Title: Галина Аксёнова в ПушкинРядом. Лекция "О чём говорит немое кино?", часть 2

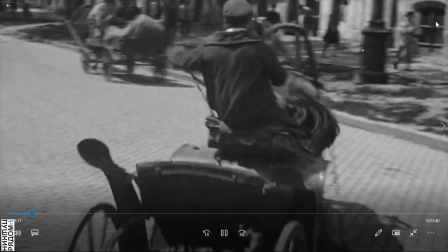498s
Значит, и вот посмотрите, как, уже какая скорость монтажа, это 29-й год.
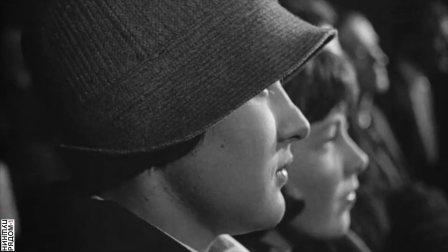502s
То же самое у Рутмана.
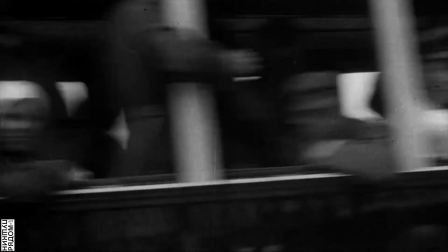504s
Это начинается с Абеля Ганса, это начинается с фильма «Колесо» в 22-м году, такой стакотированный монтаж.
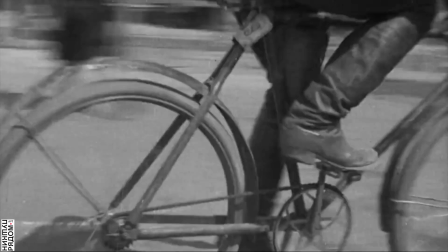512s
Но там это используется, чтобы передать эмоциональное, встревоженное состояние героя.
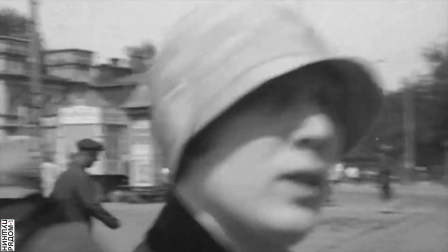518s
А здесь показать новый мир 20 века, который строится на движении скорости.
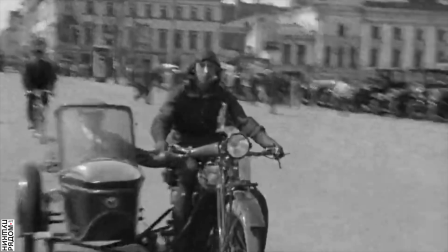523s
Кино, которое началось с движения, для него движение продолжает оставаться очень-очень важным.
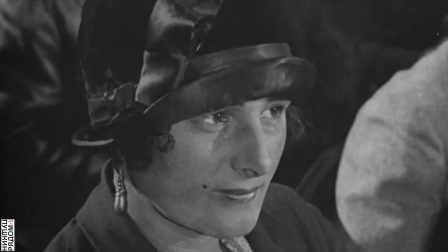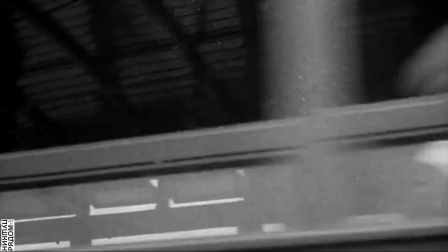537s
Замечательная лоу-оркестра, музыка к этому фильму.
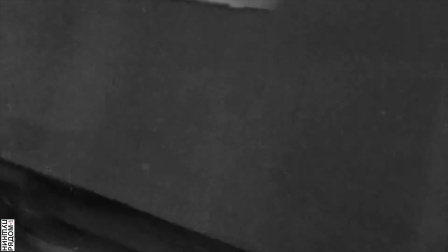539s
Ее много, и есть много вариантов этого фильма, потому что в разных странах разные монтажи сохранились.
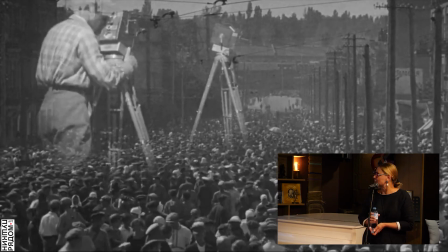551s
Австрийский архив, киноархив. Вот видите, как абсолютно мощная фигура.
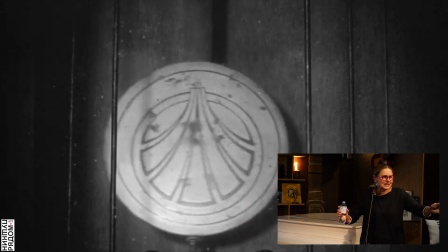556s
Немножко напоминает, с другой стороны, дьявола Мельеса, который над городом.
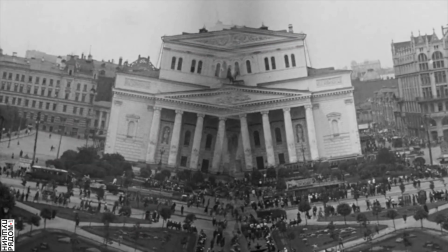561s
Большой театр разламывается, потому что это старая культура, мы ее должны снести.
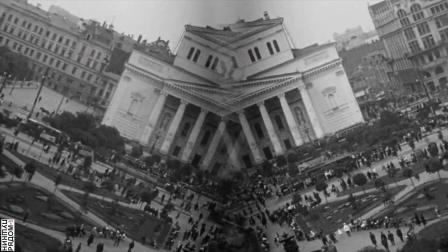566s
Как у Маяковского, разрушим музеи.
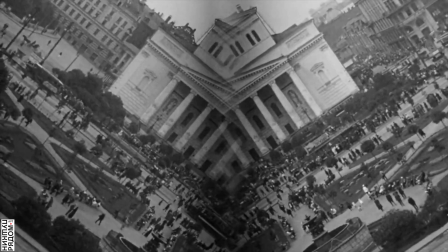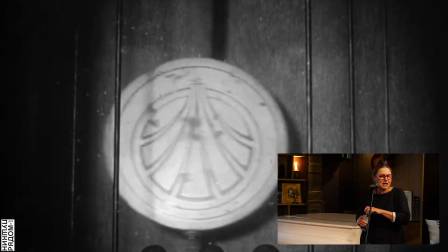574s
И посмотрите, какой абсолютно коллаж. В это же время в искусстве появляется коллаж.
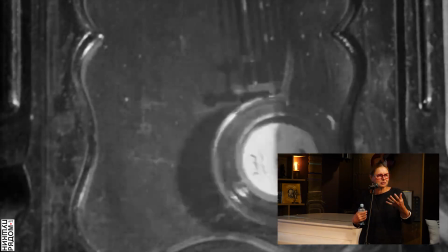579s
То есть вы понимаете, какое влияние одного искусства на другое. Нельзя ничто расчленять.
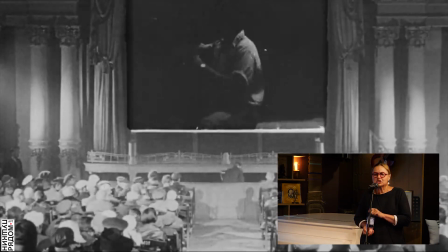584s
Все должно в потоке изучаться. Не случайно сейчас кинематограф, старое кино находит свой путь в музеи.
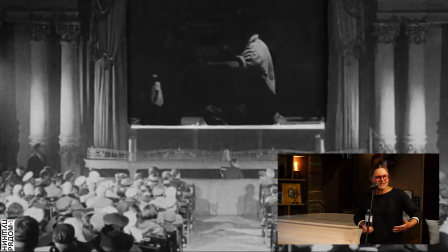591s
В музеях стали показывать фильмы, в музее стали показывать кадры из фильма, как фотографии.
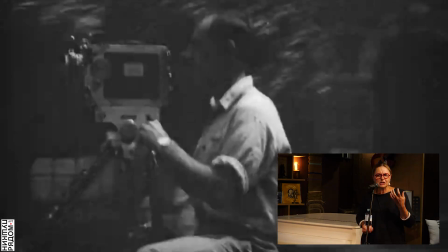596s
То есть кино стало частью музейных экспозиций.
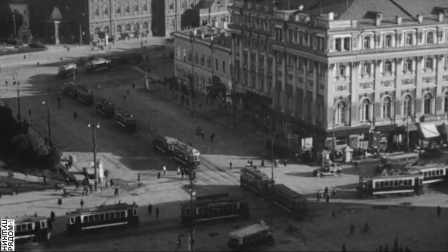602s
Здесь оператор, их два, один из них брат, третий брат.
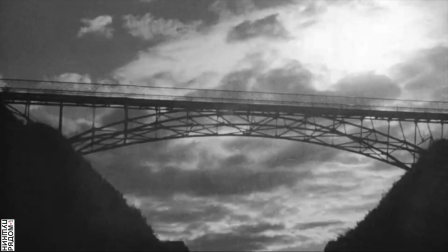608s
Михаил Кауфман, который как-то... Он и режиссер, он снял фильм такой «Весна», тоже монтажный.
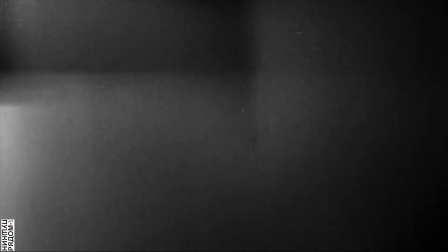616s
А третий брат, Борис Кауфман, он уехал в Америку и был оператором
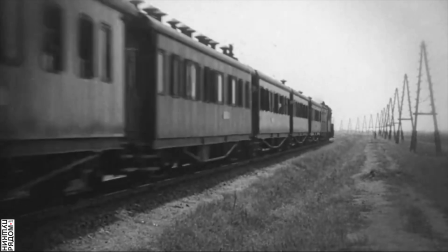620s
«12 разгневанных мужчин» фильма «On the Waterfront» в порту Элия Казана.
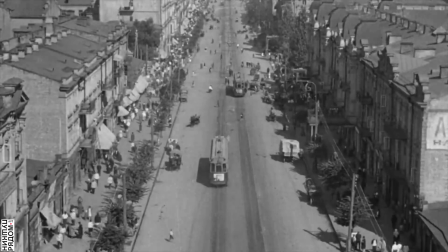625s
Он стал известным оператором. А во Франции, когда он был, он снимал фильмы «Виго». Очень, очень интересного режиссера.
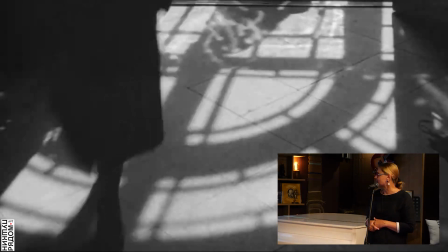632s
«Таланта», например, такой фильм снимал. Три брата были, три брата Вертова. У них есть замечательный наш фильм документальный.
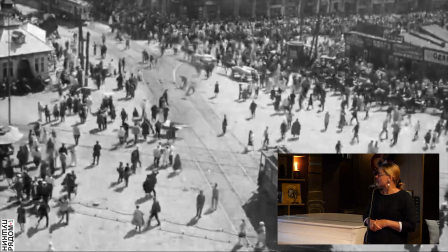640s
И посмотрите, люди просто абсолютно обесчеловечены, почти как насекомые.
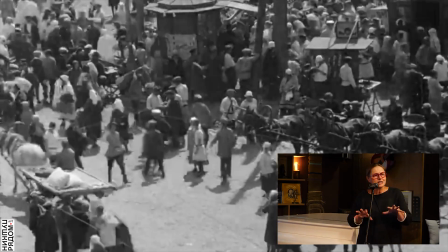645s
И потом
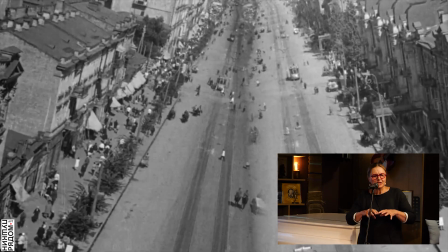648s
у Эйзенштейна в «Броненосце Потёмкине» и будут сняты черви, а потом люди сняты как черви.
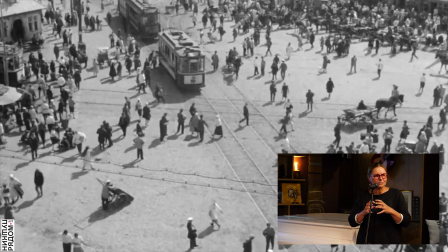655s
И визуально это будет похоже, потому что человек как будто бы в толпе лишается человеческого.
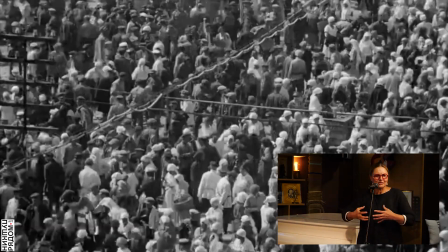661s
Человек только когда он один или в небольшом диалоге, только он остается личностью.
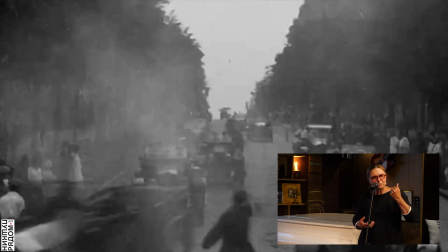667s
В толпе происходит обезличивание человека. И потом будет возникать драма обезличенности человека в большом городе.
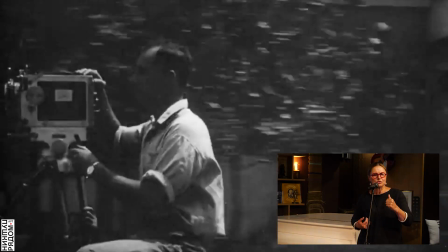674s
И она будет в литературе.
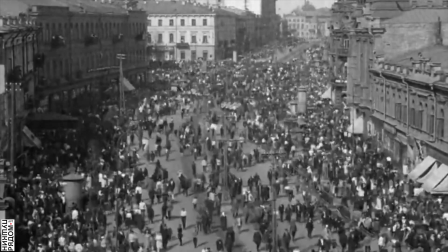679s
И вы видите, тема поезда, движения, то есть во всех фильмах, от самого начала, от первого фильма «Движение поезда» до конца,
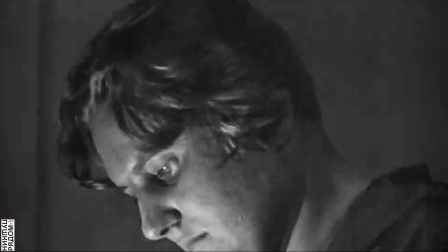688s
а мы видим уже просто 29-й год, все, уже в этот же год начнет снимать звуковой фильм Дзига Вертов.
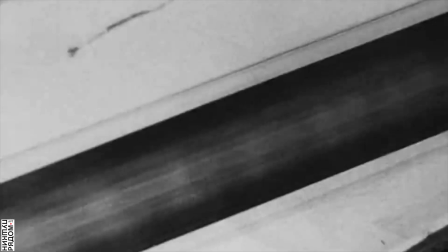696s
То есть это конец, смерть немого кино. Потому что немое кино строится на визуальном.
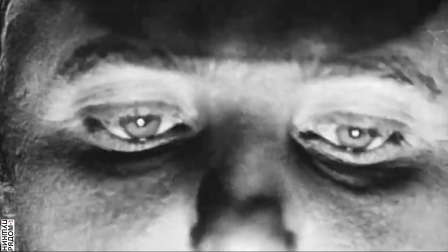702s
Мы должны научиться читать и понимать образы. И глаза.
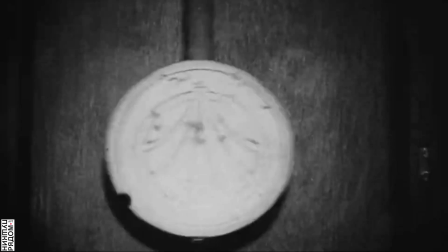707s
Помните, да? Луна вносится, значит, в глаза, в глаз.
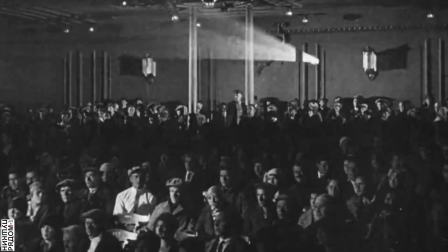712s
Вот сейчас глаз, потому что кино о том, что смотреть.
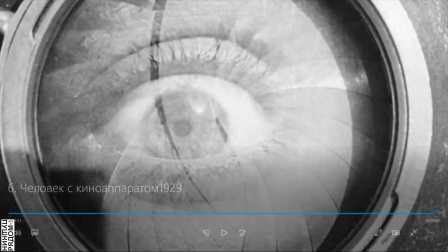716s
Интересно, когда Дзига Вертов будет снимать «Симфонию Донбасса» или «Энтузиазм», первый свой звуковой фильм, там будет ухо и радиоприемник, то есть то, как слышит. И следующий, если можно, пожалуйста, Эля. Значит, и я приближаюсь к финалу. 20-е годы – невероятное богатство.